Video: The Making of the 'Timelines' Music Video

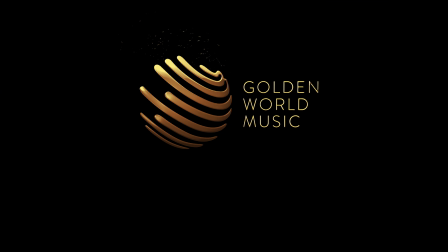0:01 Hi, I'm Rebecca. I'm a video editor and a motion graphics artist for Lee Harris.
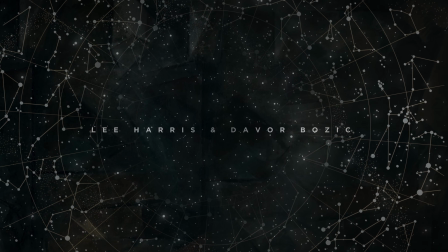0:09 The latest music video project we've released is Timelines,
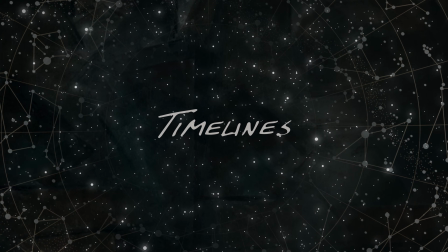0:13 the title track from the Timelines album from Lee Harris and Devor Bozique.
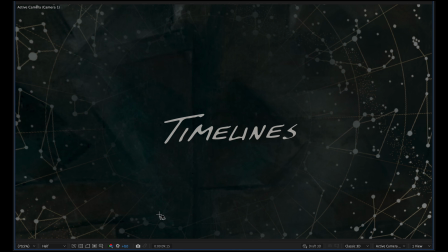0:19 In this video, I thought I'd give you a look at how I constructed some of the scenes in the Timelines music video.
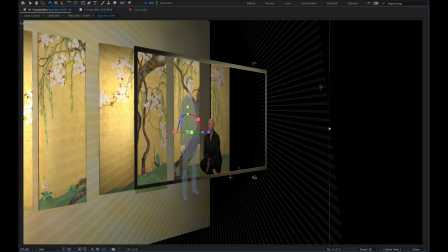0:26 Kind of a behind-the-scenes look. First, I want to thank everyone who's watched and commented on the video.
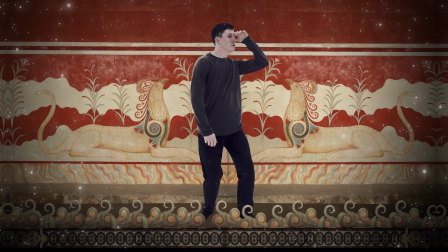0:35 The reaction from everyone has been really heartwarming,
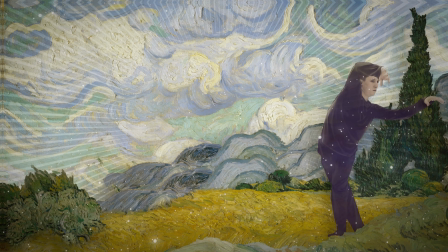0:40 and we're so glad you're enjoying the video and that it brings the message of the song to life for so many of you, so thank you.
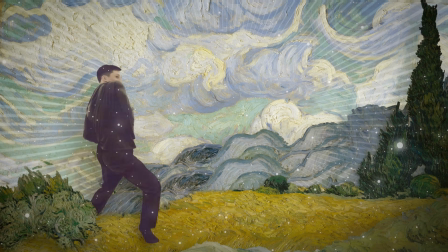0:49 For this video, we had the amazing opportunity to work with Archie White,
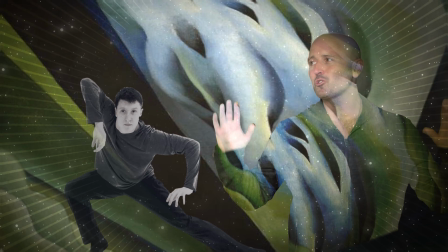0:54 who is an incredibly talented dancer and also just happens to be Lee's nephew.
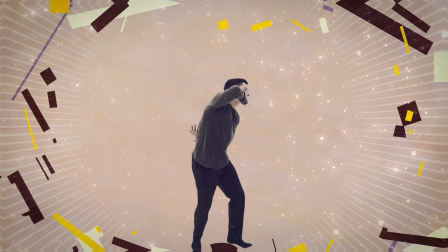1:01 He is a dancer with Rambert, the contemporary dance company based in London.
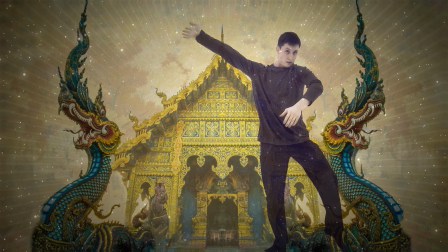1:06 And he has a beautiful and unique style of dance and way of moving,
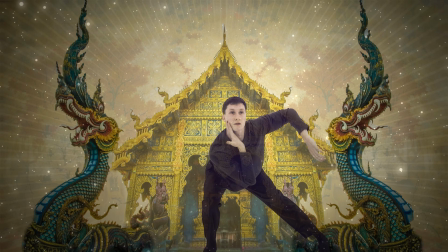1:12 which we were excited to be able to incorporate into this video.
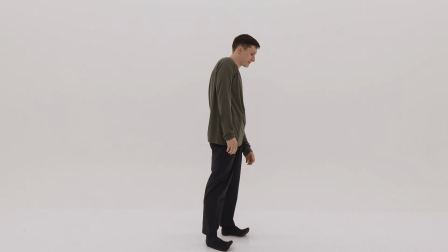1:17 So he shot his footage in London, and then Lee did a shoot in California of his performance.
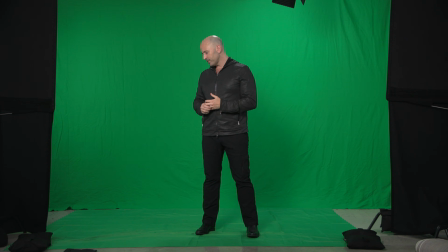1:24 They sent me the footage, and I worked on it all here, where I live in Western France.
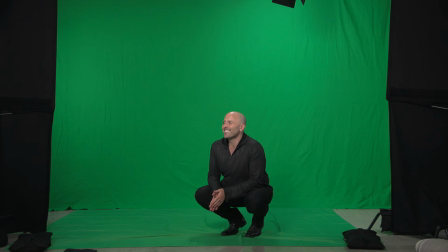1:32 Of course, Devor creates the music in Slovenia, so this is all a very international project.
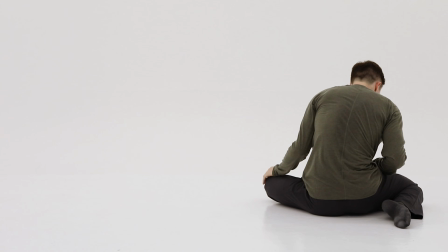1:39 In the lyrics of the song, you have this idea
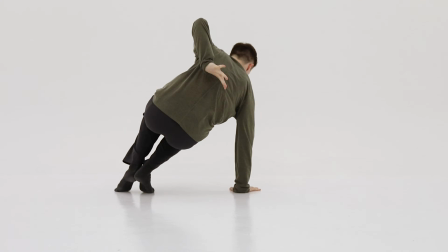1:43 of the timelines and lifetimes that our souls go through.
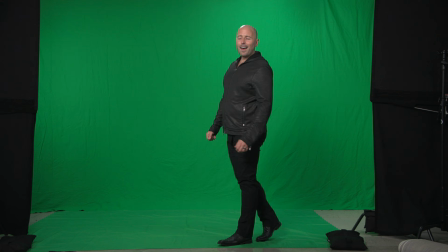1:49 So in thinking about how to show this idea of timelines visually,
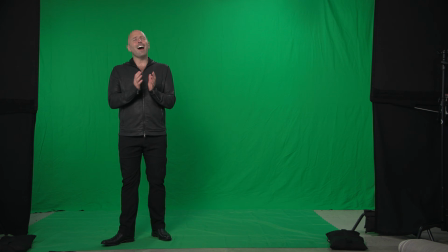1:56 I wondered if rather than showing a timeline as something horizontal from like left to right,
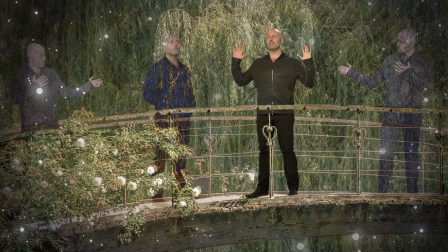2:03 what if the timelines could be these different worlds that we move through,
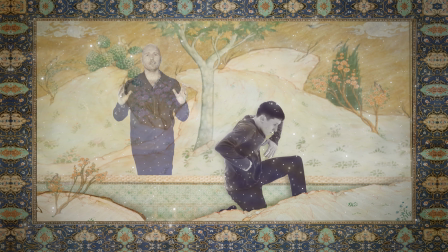2:08 that we're immersed in? From a practical point of view, this meant working in 3 dimensions.
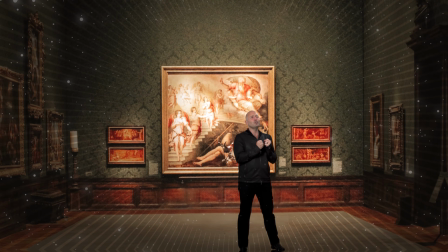2:18 So not just with the X and Y, or the horizontal and the vertical,
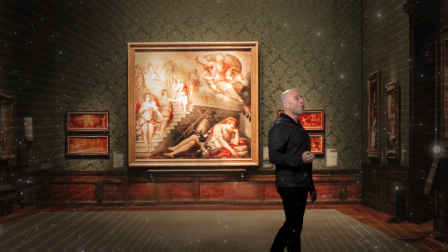2:24 but moving along the Z axis, which is moving toward or away from the viewer.
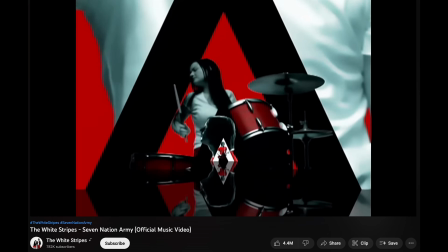2:34 There are a couple of really good examples of this kind of movement. In this music video from the White Stripes for Seven Nation Army,
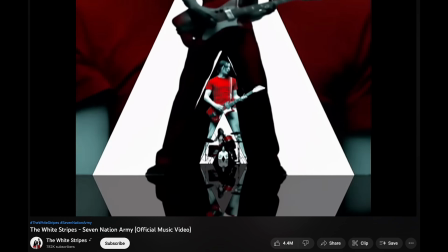2:42 you have these triangle shapes and the subjects coming toward the viewer,
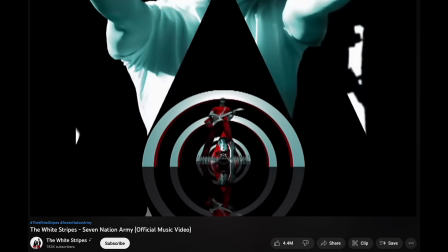2:47 which gives this feeling like we're moving through this space.
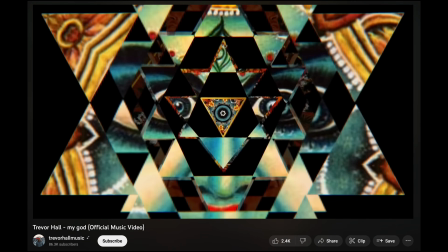2:54 Also, there's this beautiful video from Trevor Hall called My God.
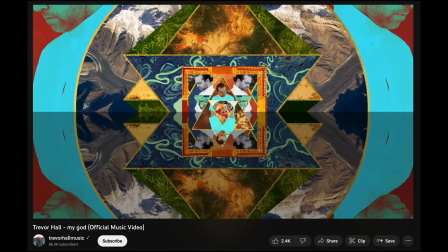2:58 And here again, we have this feeling of flying through this world and really being immersed in it and surrounded by it.
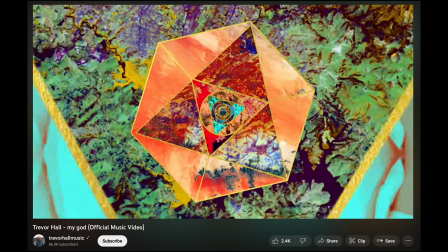3:06 And the graphics, I think, in this are so beautiful, and I love the song.
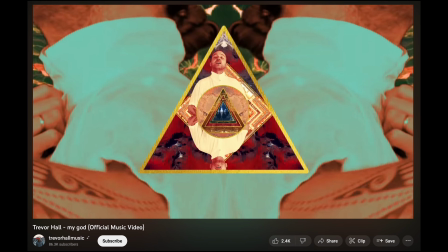3:12 Trevor did a really wonderful interview with Lee for the Impact the World podcast.
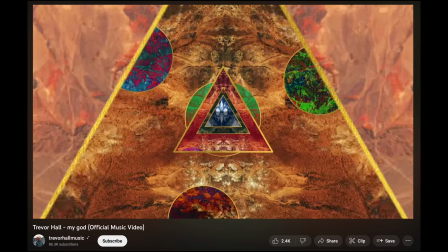3:17 If you haven't seen it yet, I'll link it here.
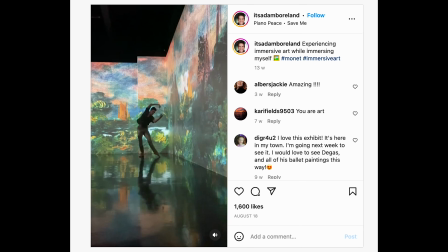3:21 Also, I came across this video on Instagram of a dancer performing in front of a projection in one of these immersive exhibitions. In this case, it was an exhibition of Monet.
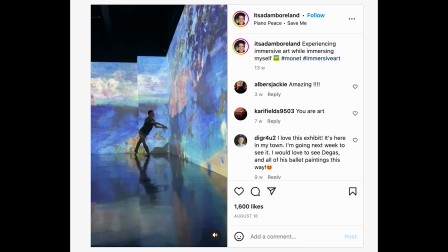3:33 And I wondered if we could incorporate that idea of being immersed in art or in a painting.
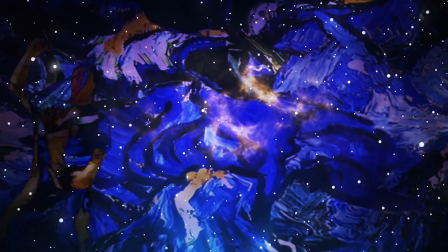3:41 So the first step was I did a test. I downloaded some footage from the Van Gogh Immersive Exhibition,
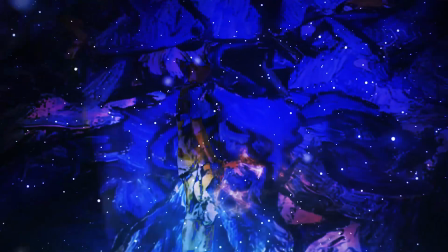3:49 and I composited it with video from Archie's Instagram.
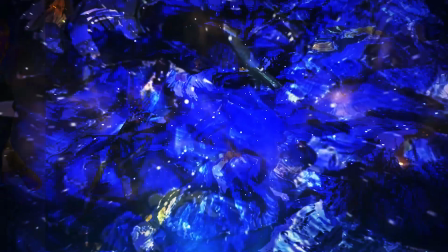3:54 And I started to experiment with this movement in 3D space and that feeling of traveling through these different worlds.
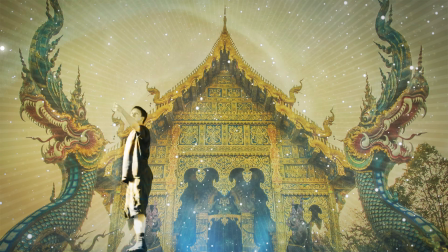4:03 We worked as a team and brainstormed different ideas of what these worlds could be that Archie travels through,
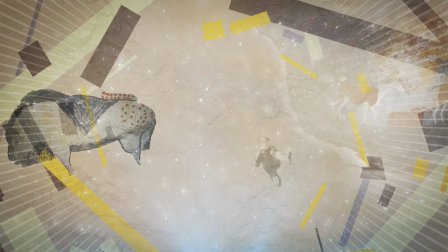4:11 and how we could incorporate Lee's performance with that, given they were being shot on 2 sides of the Atlantic.
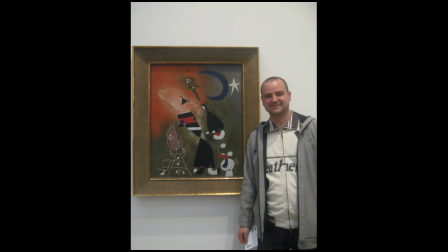4:20 Devor is super into painting. He's a painter himself.
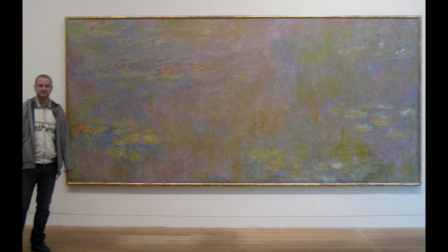4:24 And so for a while, he was regularly emailing me paintings that he loved or was inspired by,
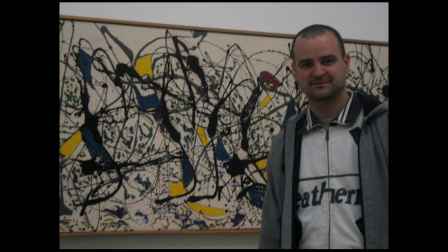4:30 which was wonderful to have all these works of art every day in my inbox on a regular basis.
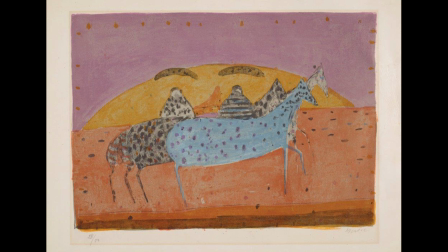4:37 He also sent me some work from some Slovenian artists, which we were able to incorporate as a nod to his home country, which was nice.
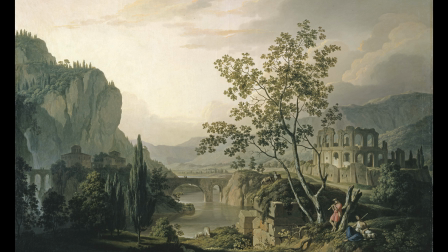4:46 We were able to work with the curator from the Slovenian National Gallery to get high-res versions of these paintings,
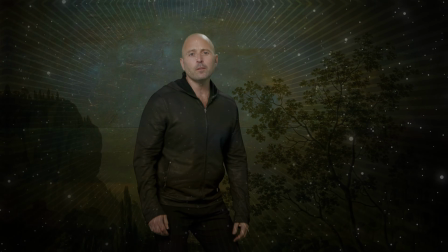4:53 and we're given permission to use them. So that was fantastic to have that Slovenian connection.
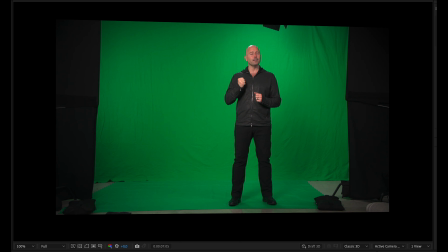5:00 So once I had all the footage of Lee and Archie,
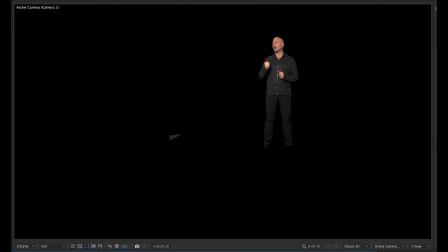5:03 then I could start piecing all the elements together and start creating the world that they would interact in.
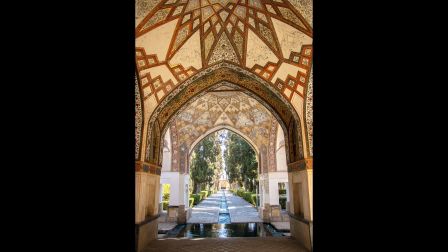5:11 This is a photo of a beautiful garden in Iran called the Fin Garden. I'm not sure how to pronounce that. Hopefully that's close to correct. So I used this as a background.
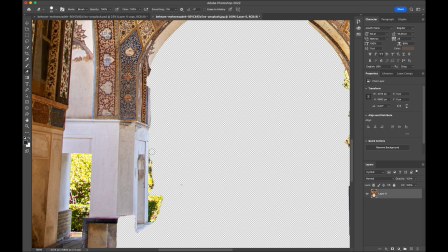5:23 I altered it a bit in Photoshop and added other elements such as this section from another building in Iran.
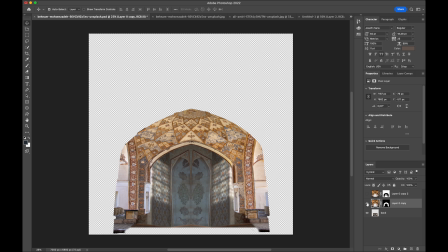5:33 These are two-dimensional images, so they're just flat.
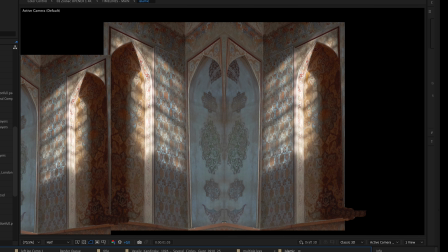5:36 So to give them some dimension, I separate out sections of the photos, like this archway,
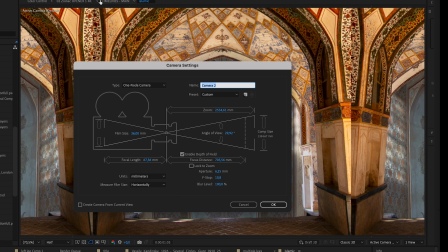5:44 and then move them apart from each other in 3D space. Then I can create a virtual camera, which I can move around.
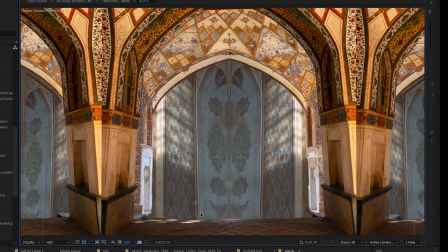5:52 I can zoom in and out like a real camera.
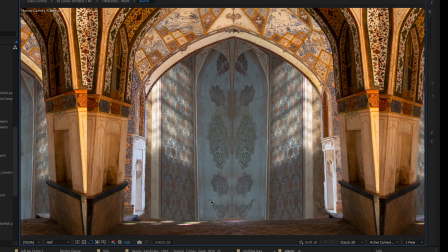5:56 So now we've turned a two-dimensional image into a three-dimensional image.
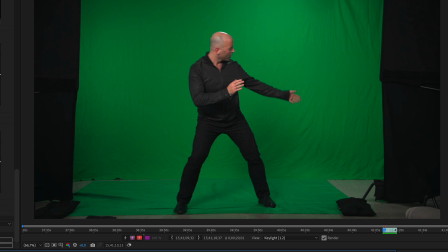6:04 Then I can add in Lee. I have this footage that Patrick shot of him in the studio. Here he is dancing on a green screen.
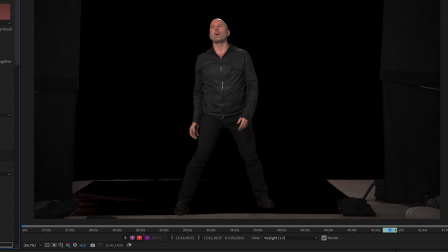6:13 So I can remove the green screen using a chroma key and then place him in the scene.
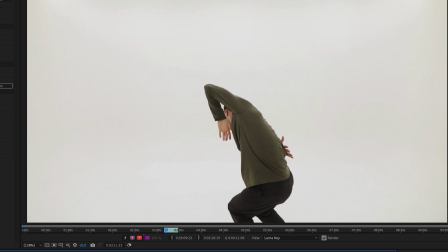6:20 Now I can add Archie into the scene.
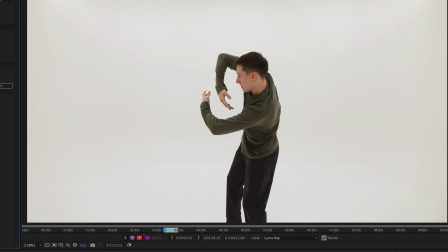6:23 There's a beautiful sequence of him dancing in this really expressive way, which I think looks really nice alongside Lee's dancing.
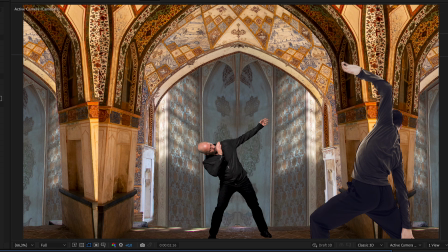6:33 So we'll put him in our scene.
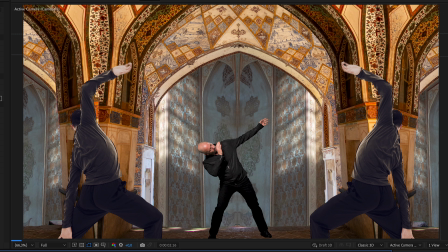6:35 So now, along with the virtual camera, we can create virtual lights for our scene to make it look more natural and realistic.
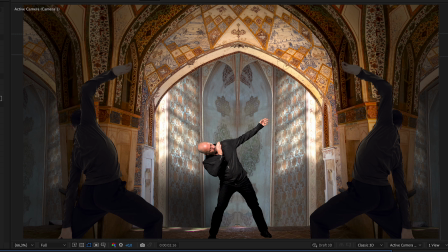6:43 We'll use a spotlight, which will cast shadows and add dimension and some atmosphere. So now we have our scene with all its layers. We just need to plot the camera's movement.
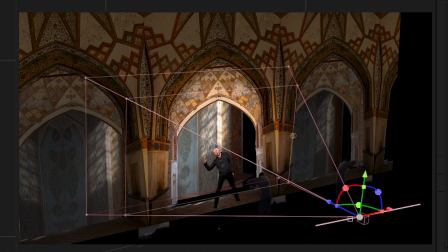6:55 So we'll have it zooming in slightly from here to here. So we're zooming in on Lee.
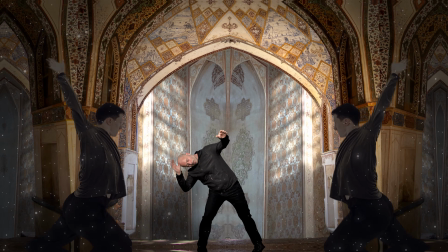7:02 And here is the finished scene from the video.
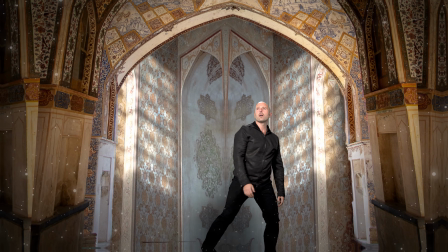7:08 Many of the scenes in this video were created in a similar way, with multiple 2D layers in the 3D space.
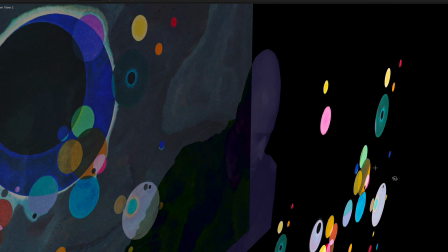7:15 With many of the paintings, I separated some of the visual elements into layers so that Lee and Archie could become immersed in that world.
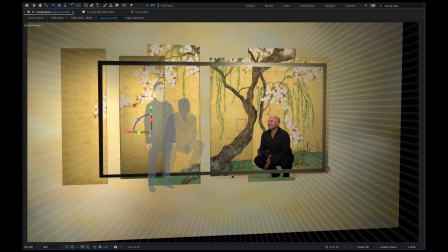7:24 So there you have it.
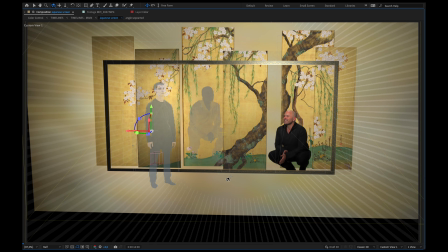7:26 If you enjoyed this video and would like to see another one where I explain a few of the other scenes, let me know in the comments below.
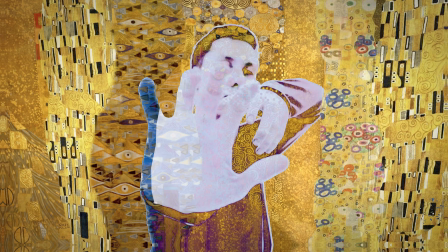7:33 Thank you again to everyone who has watched the video and left comments.
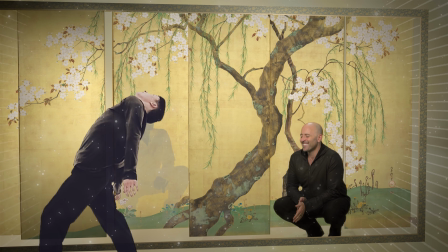7:37 I loved reading your comments, and it's so lovely to hear how the video is impacting people and the emotion that it brings up for some of you.
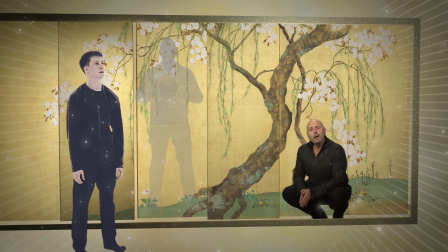7:45 It really motivates and inspires me to create more videos like this. Thank you for watching.